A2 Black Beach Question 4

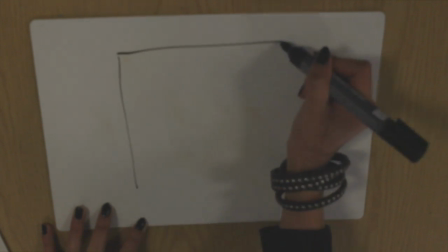(0:00)
One main program we use in the construction stage of media products is Photoshop.
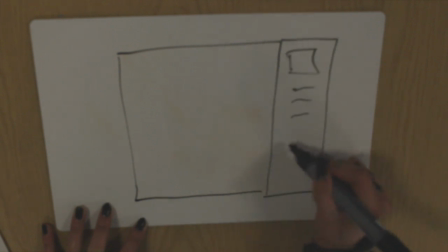(0:04)
I watched 2 YouTube tutorials which taught me how to practice using masking and rendering tools.
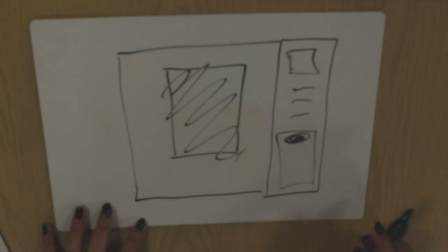(0:10)
I then used Photoshop experiments to practice creating a realistic reflection image on an eyeball and then a gas mask lens.
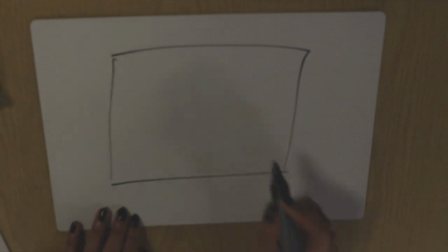(0:18)
For our film poster, I used what I had practiced on the final production.
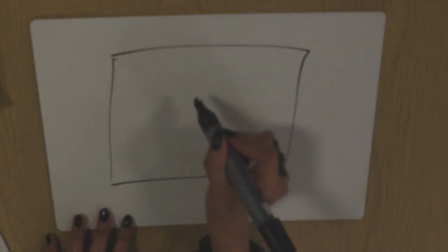(0:26)
Using the masking and rendering tools,
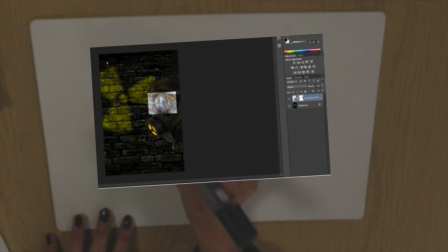(0:28)
I was able to blend 2 images together and layer a shine texture over the top to create the full reflective image of a gas mask lens.
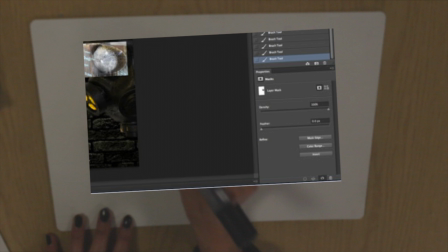(0:37)
We also used Wix.com to create the website.
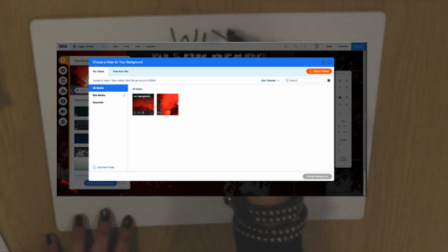(0:40)
I added a video background of the flare, organised the layout of the menu, social media links in the teaser placement,
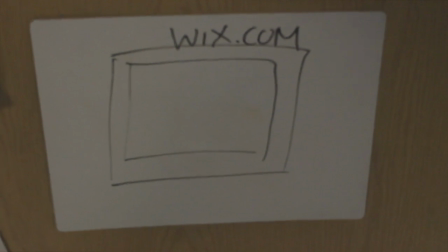(0:48)
as well as adding the animation to the menu buttons and matching the colour and font to our colour scheme,
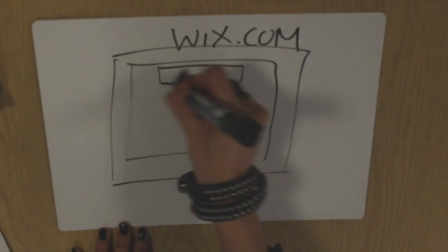(0:54)
which continues the red, black and yellow colour scheme we already planned, which made it look more professional.
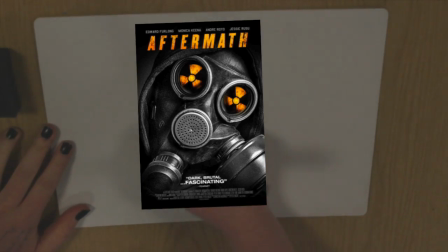(1:05)
When researching the post-apocalyptic genre, I found that posters had common conventions such as using gas masks and having the face protruding from the side.
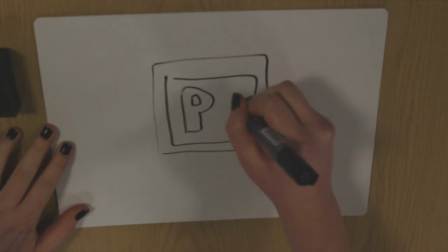(1:13)
This required editing to enhance the link to the genre, so to get the same effects in a similar design, I tried and tested Photoshop to help with the editing skills.
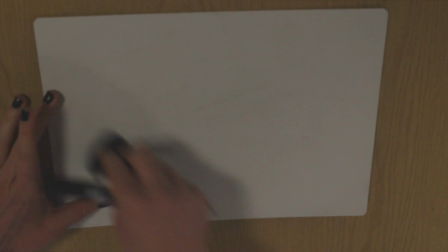(1:21)
For our poster, I found a stock photo of a black wall to set as the background, and over this added a photo of one of the gas masks that we used,
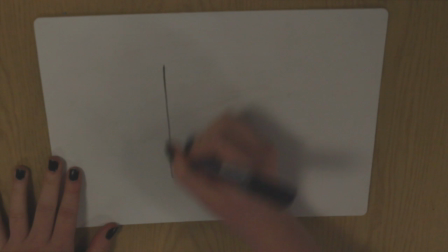(1:28)
erasing the wall from the photo so that I was left with the mask against the black wall.
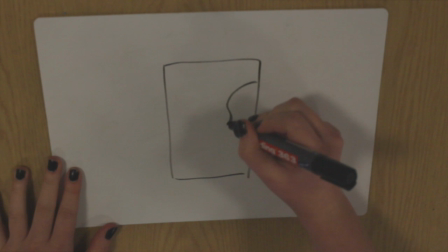(1:32)
To make it seem more integrated and less stuck on, I started by making the black wall darker,
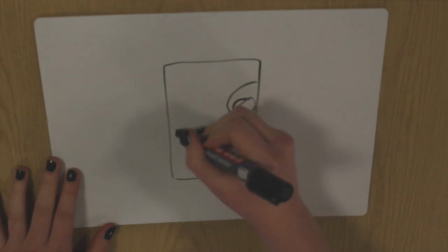(1:37)
as it was too bright, and added a subtle hint of yellow to the gas mask in the background, to suit our colour scheme, as well as painting the yellow parts of the gas mask brighter.
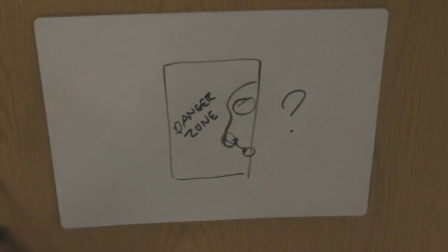(1:47)
Next, I debated whether to use text as graffiti on the background or a picture, so trialled the text first, using the words Danger Zone in a handwritten font so it looked natural.
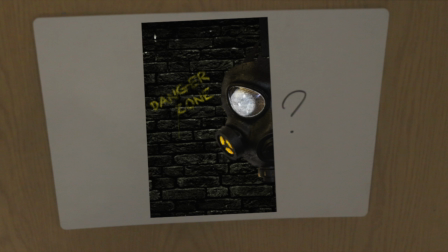(1:56)
I made the font bold and yellow, erasing certain parts of it so that it looked worn down and like part of the wall. However, I was worried about the fact that the writing would seem like part of the text and titles used on the poster,
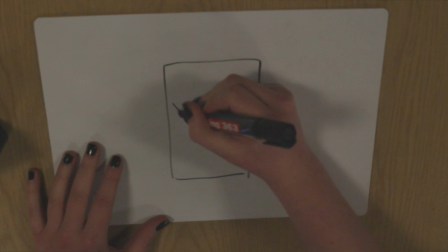(2:07)
so I opted for the yellow toxic symbol, which I used a spray brush for and wore away once again so it looked like real graffiti.
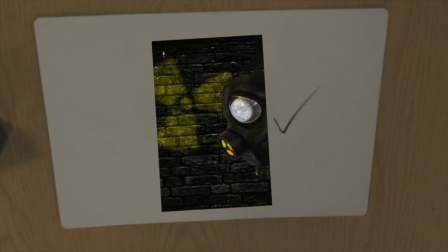(2:13)
Using Photoshop really helped to create an effective poster that fit the common conventions of the genre, overall well suited to our full promotional package.
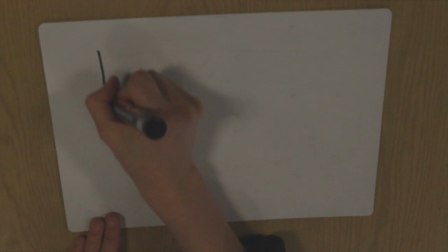(2:22)
I was tasked with the job of creating typography for our poster, website and teaser trailer.
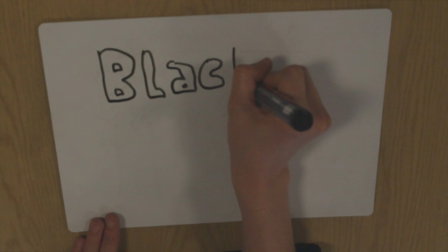(2:27)
For inspiration, I researched other multimedia platforms such as the 2013 apocalyptic video game The Last of Us,
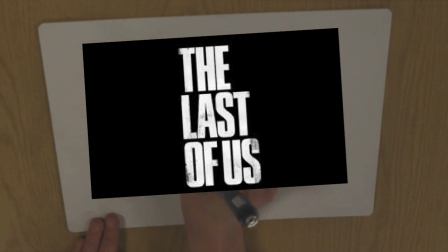(2:34)
which for its title used impact font, simplistic glowing white cracks throughout, to show that the trailer suggests the virus spreading.
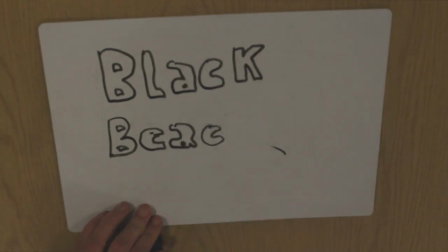(2:40)
The impact font was a common typography font used in apocalyptic films such as Mad Max and The Divide, due to it being a bold, representing an action-packed film. I decided to use this, opening Photoshop as my editing software, as it offered a variety of creative ways that I could distort my typography.
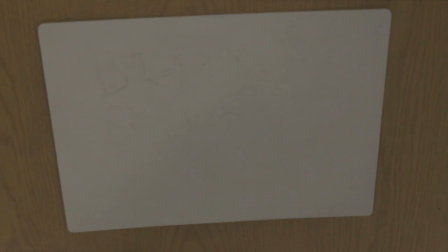(2:57)
I focused on symbolising our narrative of an airborne virus. I did this through using simplistic white impact font and used an overlay of birds and trees and branches,
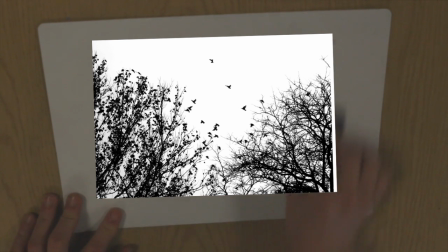(3:06)
which added to the desolate, lack of hope theme, conforming to the conventions of the apocalyptic movie.
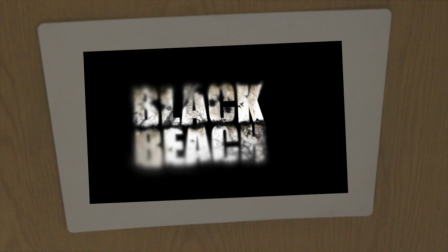(3:11)
I also distorted the text by adding a blur filter to make it hazy and cold.
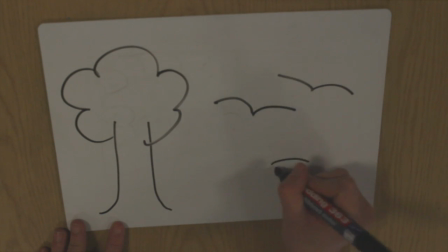(3:15)
Upon peer feedback, which reviewed the blur, made it hard to read, despite it offering a symbolic representation of the lack of hope within an apocalyptic world.
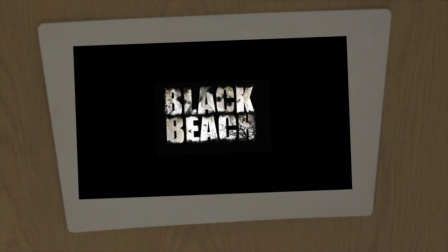(3:23)
I edited the typography, removing the blur so the audience could read it easier.
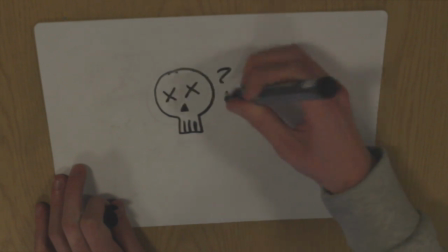(3:28)
To our audience, it was unclear to them of what caused the apocalypse, so we found that some exposition to the audience was required.
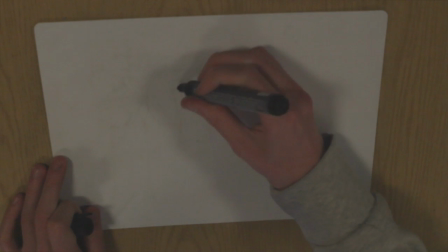(3:35)
Through research films like The Road and Mad Max Beyond Thunderdome, we found that they both tell of the past events that caused the world they live in today through radios and projector slides.
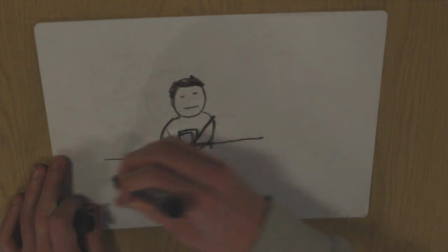(3:43)
We decided that a modern way to tell what happened, we used a montage of global news to show how serious it was,
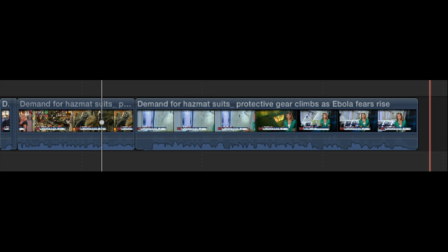(3:49)
which were the baby steps for the audience to tell them that there was an outbreak of a virus that could not be cured,
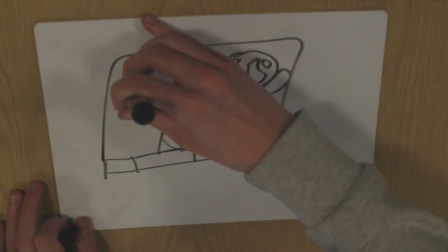(3:54)
caused by pollution. To do this, we included modern events like diseases such as Ebola and the new President of America.